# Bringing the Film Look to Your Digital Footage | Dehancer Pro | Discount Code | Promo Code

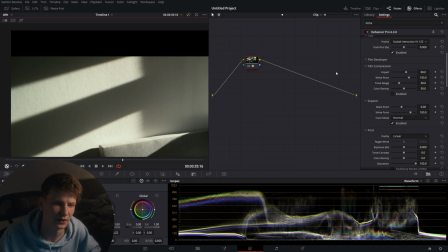[4:08]
You'll see when I zoom in here and I turn on film compression, boom, the highlights get pulled back a little bit, giving us more dynamic grains, but looking at the rest of the image,
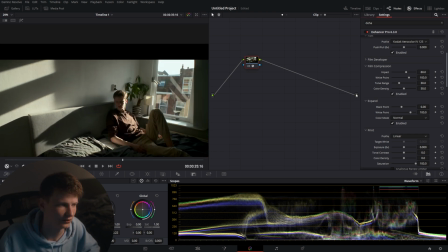[4:19]
you'll see it stays perfectly intact.
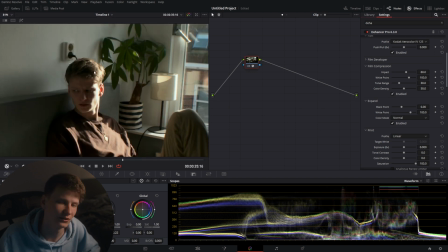[4:22]
As well as on my face, you'll see that it slightly reduces the highlights, but it leaves the other sections of the image intact.
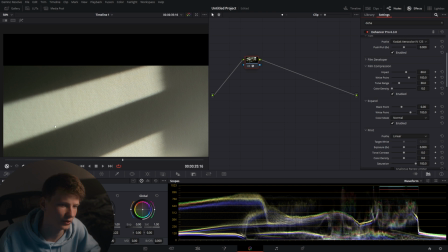[4:29]
You can also add some more color density in the highlighted areas, more blue when you turn it down, and for example, a little bit denser and warmer when you do this.
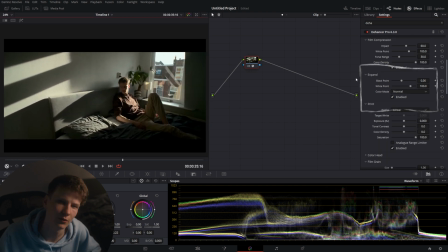[4:38]
I prefer it warmer, so I'll keep it like that. This one we're gonna skip over for a bit, and I'm gonna come back to after we have our main look done. So after a movie is shot on film, developed, edited, it will be printed back onto a specific kind of film to be projected in the cinema. There are various types of film, and Dehancer has a selection of the most popular ones.
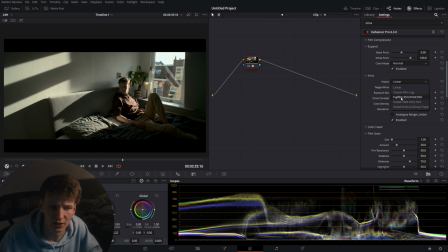[5:00]
We have Cinnamon Film Log for color grading, obviously. Fujifilm, Kodak 2383, the most popular one. Kodak Endura Glossy Paper, which usually is used for photos as far as I know. I'm gonna go with 2383.
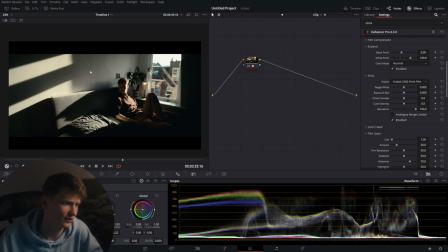[5:15]
And instantly you'll see there's a lot more contrast going on and the blacks are completely crushed down. So what we want to do is add a little bit more exposure back in to get back to this level here. If we check the before and after, we'll see we go from a very lame look to a very nice and filmic look already.
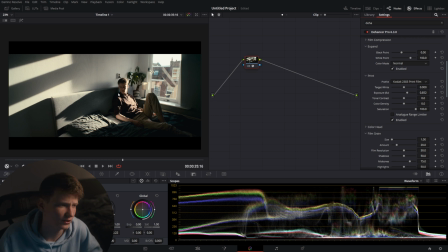[5:35]
Here we can also increase the color density, which is something that film does.
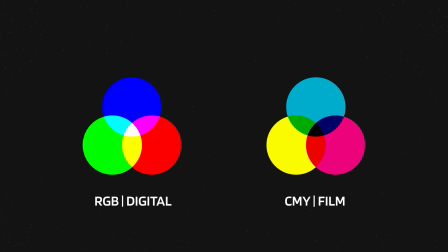[5:40]
So the more saturated something becomes in negative film, the darker the color becomes, the less saturated, the lighter the color becomes.
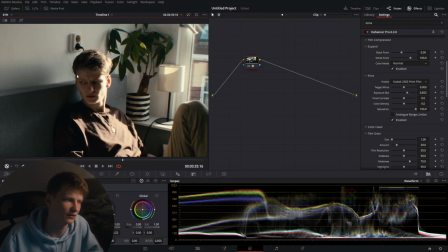[5:49]
Color density is meant to mimic this, and it will lower the luminance of the more saturated sections.
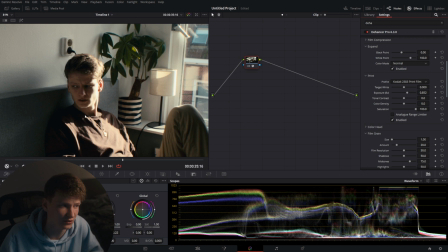[5:54]
So if we start to pull the slider up, we'll see that the more saturated areas, like skin tones, become more dark and deep. So we're gonna pull it up now.
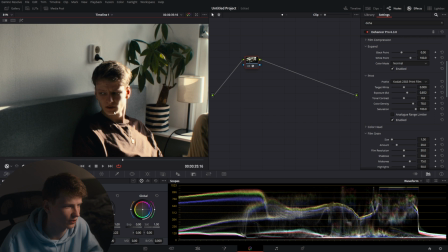[6:04]
And you'll see that my skin tones go to this nice rich color, as well as the greens in the back and all the blues in the sheet.
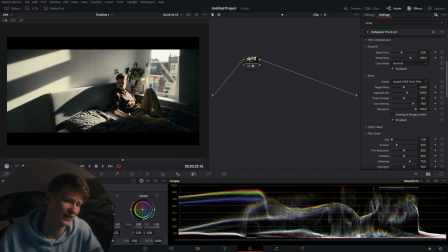[6:13]
So far we already have a really nice look and I'm already quite happy with it. So you as well have a color head for you to completely split tone your image, control all the colors in the highlights, low in the shadows, in the midtones. Also a YMC color head, but I'm not gonna use it.
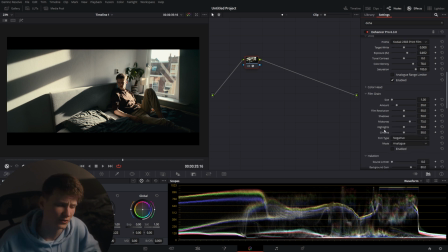[6:30]
Next up is film grain. Obviously there already is film grain in DaVinci Resolve. And honestly, I'm gonna say it, it's not that great compared to this one. This one gives you so much control over all the individual aspects. It gives you also control over where the grain will appear.
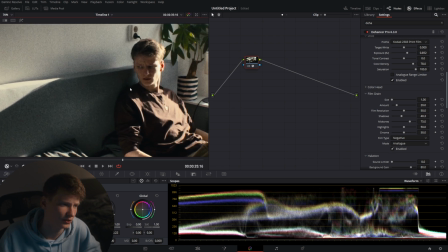[6:45]
So if we turn this on, we'll see that we get film grain on the image. It already gets a nice filmic look, but it's way too strong.
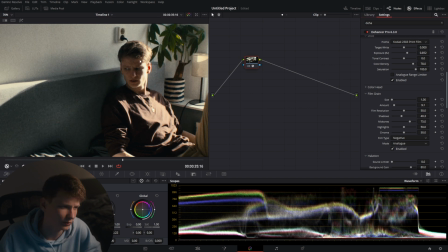[6:51]
So we're gonna lower this. We want it to appear a little bit less in the shadow area. So what we can do actually is go to shadows, pull them down, and you'll see it cleaned up the shadow area.
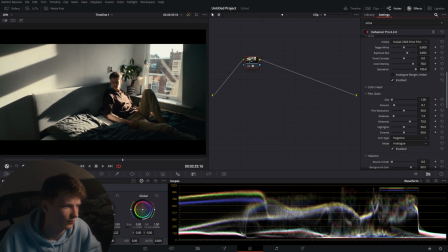[7:02]
My face is now nice and clear, and the rest of the image is still nice and grainy.
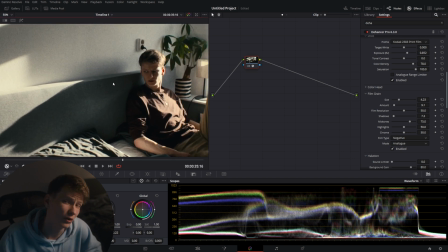[7:08]
Size of the grain a little bit to get more rough look. And one of my favorite features of the grain is the film resolution.
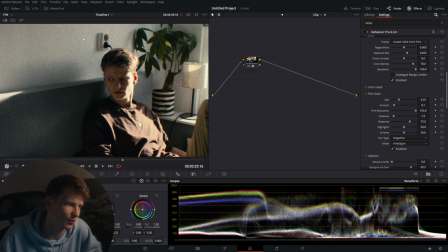[7:15]
If you pull it up, you'll see you'll get a very sharp grain and also a very high definition detail. But what I like to do is pull it down a bit, because after all, you're dehancing the image. So we're gonna pull it down and you'll see it becomes a little bit more blurry. Then we put the size down a little bit to make it a little bit bigger.
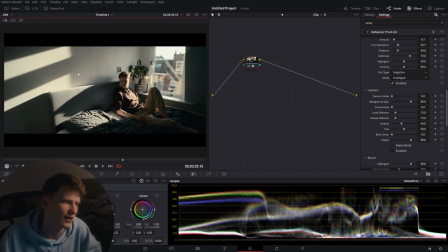[7:34]
So right now I think we have a nice balance between having a nice grain but also retaining detail in the face and in the lower shadow region where most of my face sits in this angle. Also that nice blur you would expect from film.
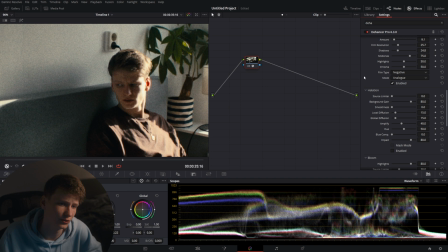[7:47]
One thing I do like to do with my grain is go to the chroma slider and pull it all the way
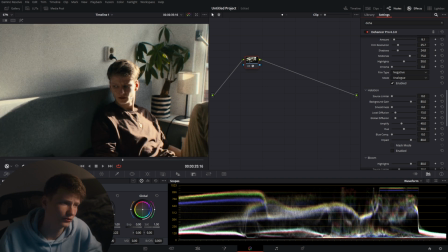[7:52]
down. I don't like color noise, colored grain and stuff like that,
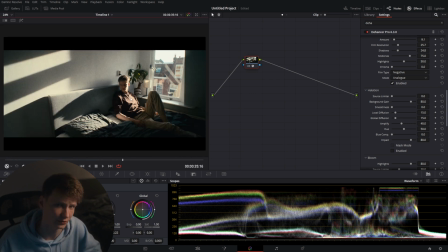[7:56]
because the digital footage already has a little bit of chroma going on somewhere and it mixes in less pleasantly in my opinion. Next up, we're gonna be adding a little bit of aliation.
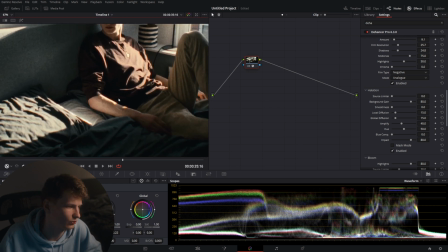[8:05]
We're gonna turn it on and instantly we'll see slight results in very natural places where aliation should appear.